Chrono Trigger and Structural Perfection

Chrono Trigger, the classic RPG released by Squaresoft in 1995, is a game that I come back to a lot.
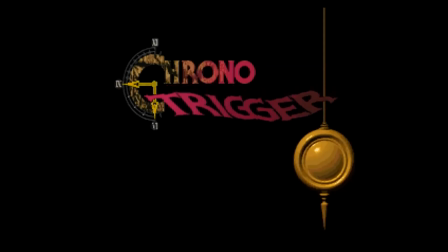9s
Back in 2012, I wrote an entire book about Chrono Trigger as a part of the Reverse Design series.
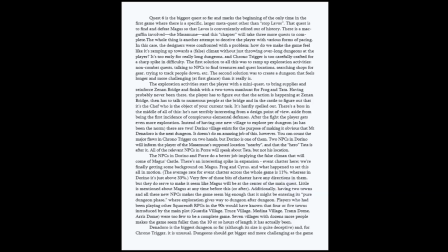15s
You can find a link to that book in the video description below. At the time, I thought I had said everything that I could say about the game.
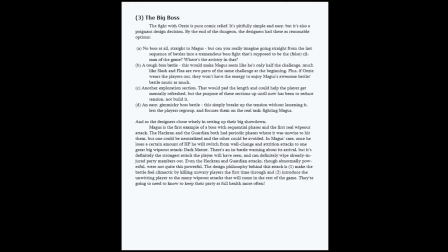23s
For a variety of reasons, I was wrong. And to remedy that fact, I'm going to be making a new version of that book.
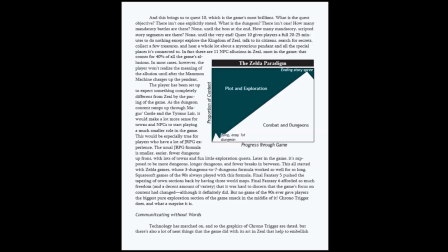29s
You can find out more about the new version at the end of this video, but let's jump into the problem at hand.
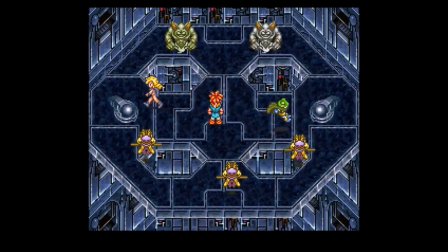37s
My biggest oversight was that I didn't notice the game performs two incredible structural tricks, not just one.
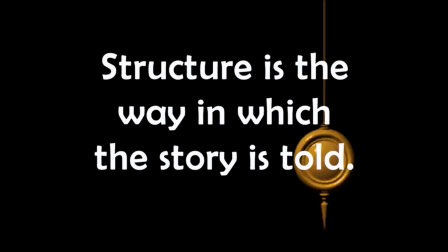44s
I want to start by explaining what I mean when I say structural. Structure, at least for the purposes of this video, is how the story of Chrono Trigger is told. I'm always a little reluctant to compare video games to television and movies, but I think doing so will help me talk about structural advantages and disadvantages in storytelling of all kinds.
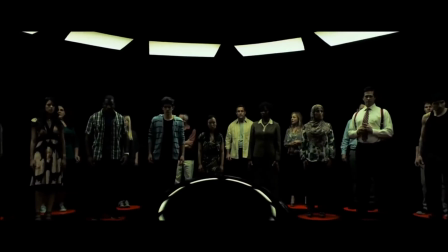63s
Some stories are easier to tell because of the way they're set up. The indie thriller Circle relies on a central timing mechanism to drive its plot.
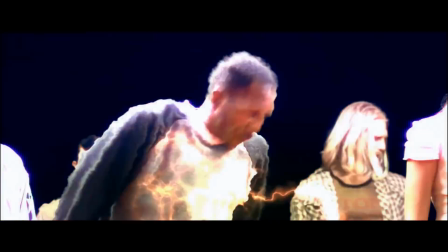71s
Every 2 minutes, one of the characters dies, and all of the drama arises out of that fact.
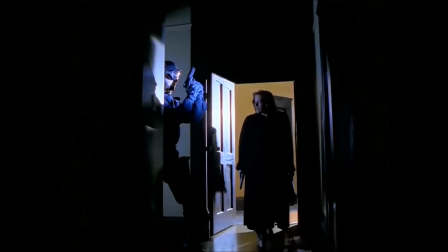76s
The X-Files is driven by the structure of the FBI. Mulder and Scully are FBI agents.
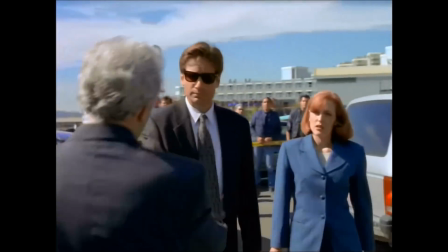81s
That explains why and how they can do what they do. But the nature of their many cases also explains why the show can be divided up episodically.
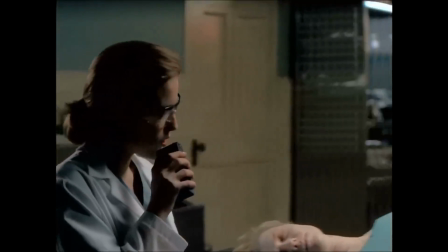89s
The decision to make them FBI investigators lifts many of the storytelling burdens off the shoulders of the writer of any given episode.
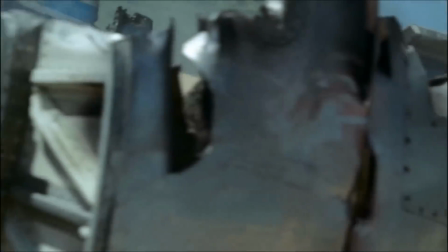98s
The structure I want to look at, though, is the one in the TV show Lost.
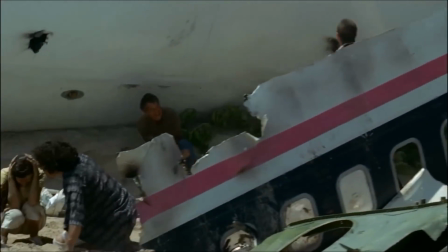102s
There were a couple of good reasons why Lost was able to do things which were unusual for broadcast television at the time.
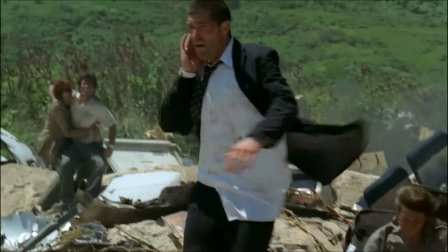109s
I don't think Lost is the greatest show ever, it has some serious flaws, but Lost makes for great comparison to Chrono Trigger because of its structure.
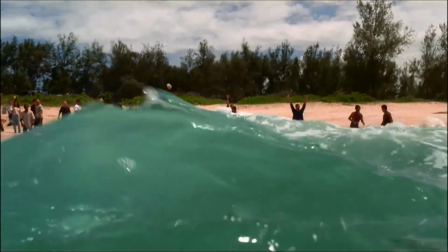116s
The first thing that Lost had going for it is that it told a linear, ongoing story.
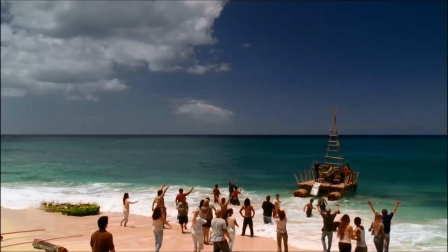120s
Back in the early 2000s, this was pretty rare for a network television show, but it's the second structural advantage that's really important.
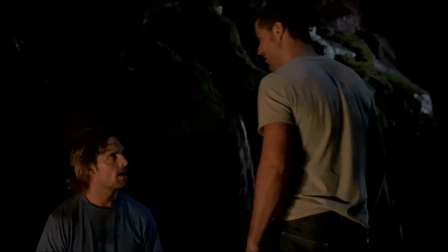127s
In Lost, most episodes are telling two main stories. The first story takes place in the present and is set on a mysterious island.
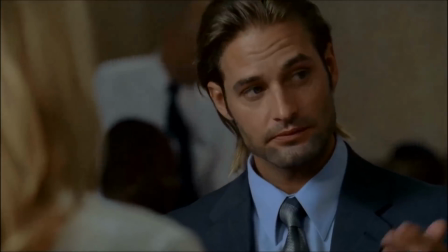134s
The second story takes place in the past of one of the characters, explaining how they got to the island and how they became the person they currently are.
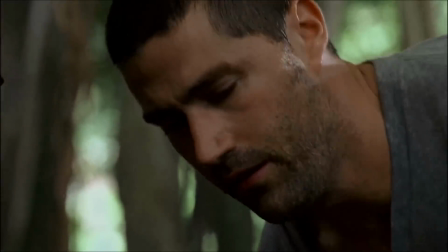143s
This structure of telling two stories gives the writers of Lost a lot of leeway.
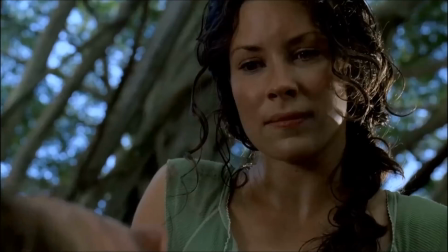147s
If they're having trouble with thinking of mysterious things to happen on the island, they can lean heavily on the featured character's backstory, or vice versa.
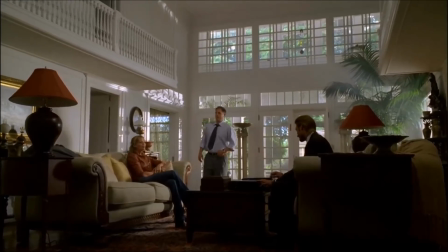154s
They can also, in a sense, warp time. What I mean by this is that when the writer starts two story threads, in the minds of the audience,
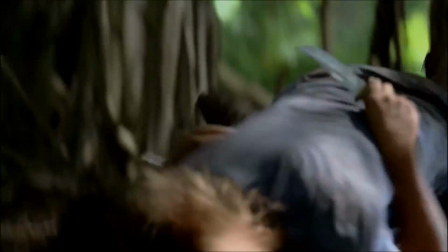163s
both stories will continue toward their respective climaxes even when we are not watching them.
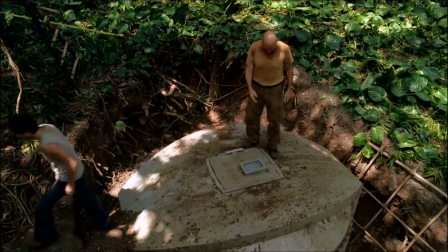169s
For example, in the episode Deus Ex Machina, we see the events of a day or two play out on the island,
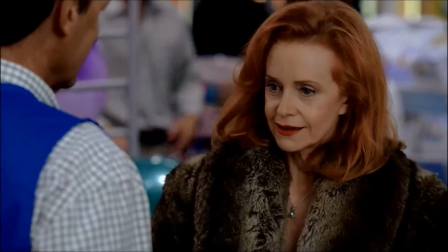175s
but we see the events of several months play out in John Locke's past.
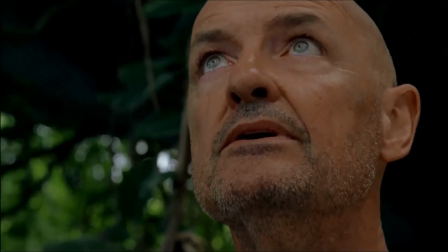180s
The episode cuts between these two storylines more or less equally, but a lot more time passes in John Locke's backstory.
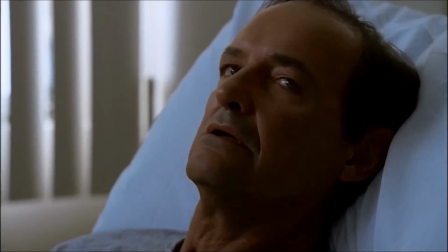187s
And yet, we accept this asymmetrical passage of time for three reasons.
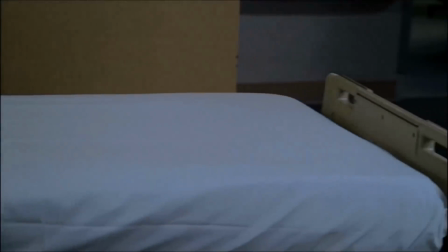191s
First, because we're so caught up in the rapid pace of the two stories, we don't have a chance to notice the difference.
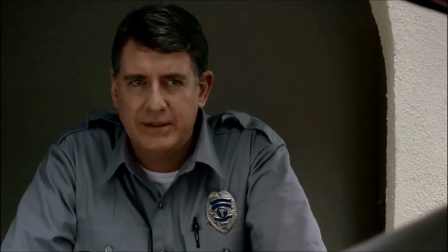196s
Second, the two storylines are thematically connected. Locke suffers two bitter personal defeats, years apart, but the audience sees them happen within a few minutes of one another.
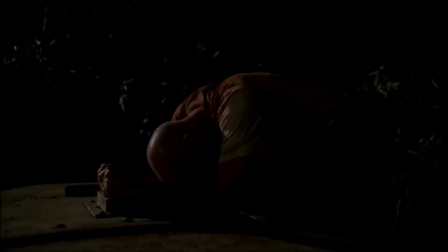205s
The juxtaposition of those two events doesn't make sense in terms of time, but it makes sense thematically.
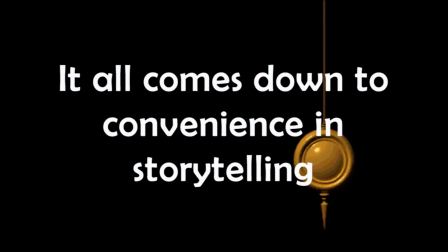211s
Third, and probably most important, this technique is just as convenient for the viewer as it is for the screenwriter. We don't need to see the boring things that happen in between important events.
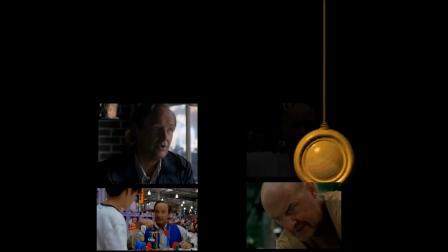222s
It's much nicer if we can just assume that while we watch one storyline, the other one is still moving toward its climax in the background. Let's switch over to Chrono Trigger. Chrono Trigger's characters don't really hold up to the people we meet in Lost, but Chrono Trigger is every bit Lost's structural equal.
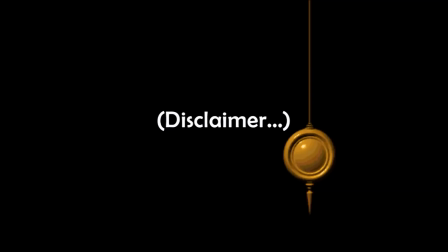240s
This assumes that you can make direct comparisons between two types of media, which I said that I'm not actually comfortable doing, but let's move on. Chrono Trigger does two really bold structural things.